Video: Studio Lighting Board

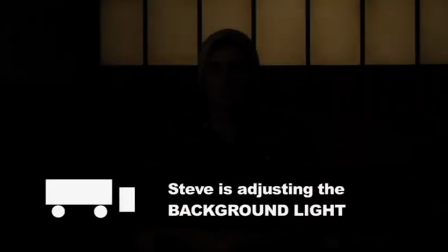4:18 And this is our background light, just a little bit of light that is lighting the back of the set. It can add to the mood or the look that we have. So I'll bring that up to a nice looking level there.
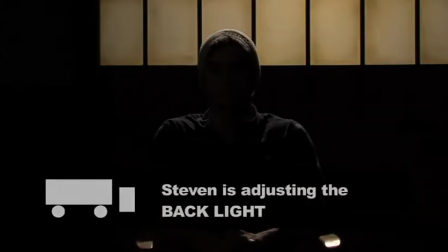4:32 This is our back light and you can see that's hitting Brad on his head and on his
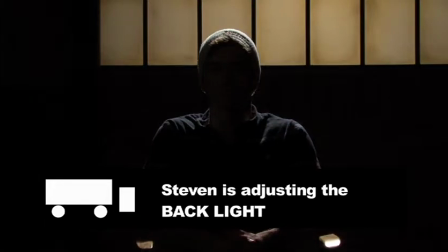4:36 shoulders and what that's going to do is that's going to separate him out from the actual background, give us a little bit of depth in the picture. So I'll set that at a nice level.
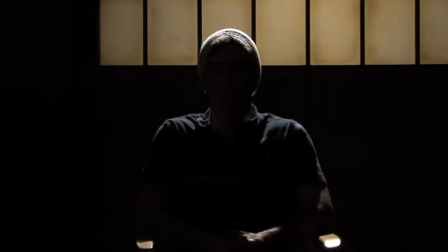4:48 If you want more of a harder edge or a brighter backlight, you just don't want it to overpower the scene. That's at full right there and that's probably a little bit too much. Just for the sake of demo purposes, I'll bring it down to probably about 50% since I know we're lighting
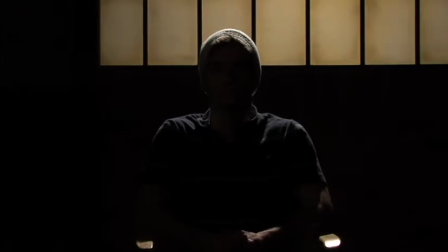5:05 the key light probably be around full.
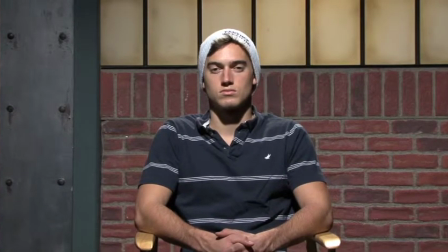5:12 Just for demo purposes, you should know that, you know, don't just go by, you know, your key light should be at full, your back light is at 50%. It will vary depending upon what the exposure that you want to get or the look that you're getting in the camera. So all these numbers are basically arbitrary.
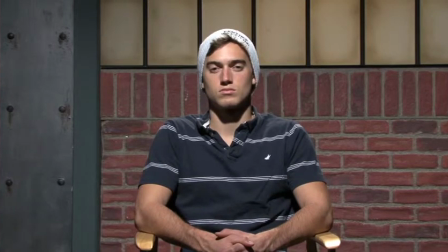5:29 The last light that we have set up is a floor light that we actually have just running out on the floor. It's a light on a stand. It doesn't have to be on a stand, it could be up in the ceiling. That's just going to add a little bit on Brad's right side or camera left.
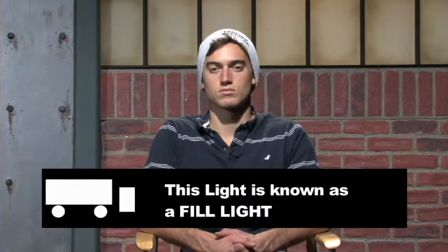5:46 And I'll turn that on and you'll see it fills in just a little bit on his right cheek and his right side.
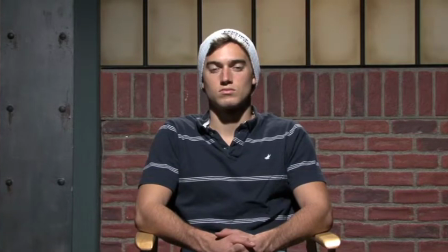5:52 If I take it out, you'll see a little bit more of a kind of a dramatic look or somewhat of a dramatic look. We lit him fairly evenly with his key light.
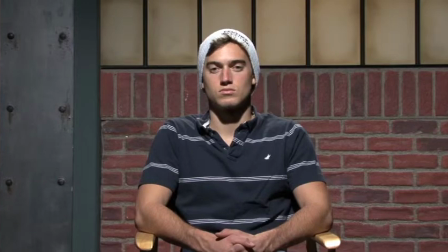6:04 He's not directly underneath it or in line with it, but it's a little bit off-center, so we might want a little bit of fill just to kind of fill it in if you want a pretty even look.
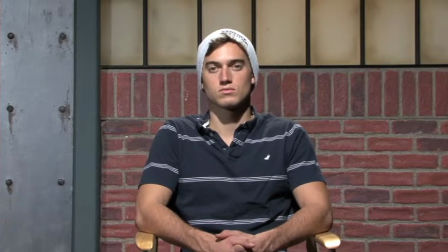6:14 Overall, this look right now, we're getting a lot of spill from the fill light on the background, and I'd actually, just for the sake of this demonstration, I'd probably lose Here's the fill light and
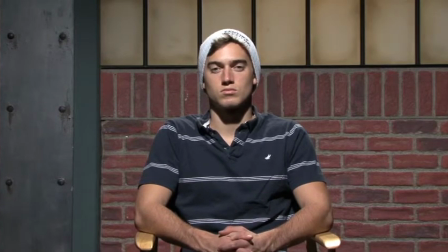6:32 I'd probably bring up the background light a little bit.
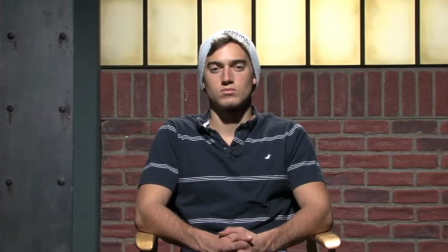6:40 Here's the background light and I might even bring down the key just a little bit, just to emphasize.
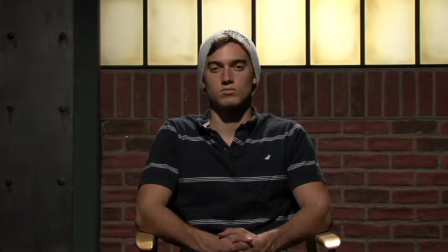6:47 Right now we're getting, if you can see, we're getting a lot of spill off the back, which I don't really love.
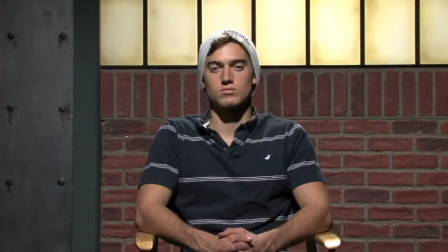6:53 I'd probably either move the position of the light or move where Brad is a little bit maybe be further away from the background so we get a little less spill off the back as you can see right there.
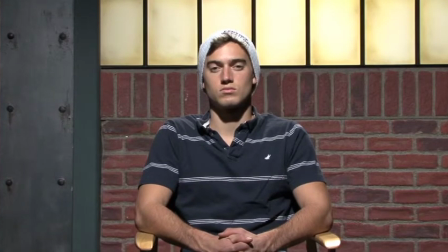7:06 So let's just settle, we'll settle on this level, take just a little bit off the background that we had before.
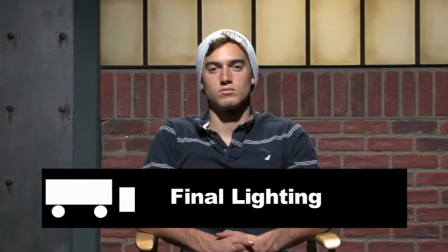7:13 That's not a bad look that we have there right now.
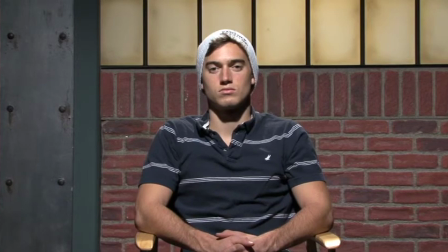7:16 Basically what we have now is key, a back and a background light which is lighting the windows above behind Brad.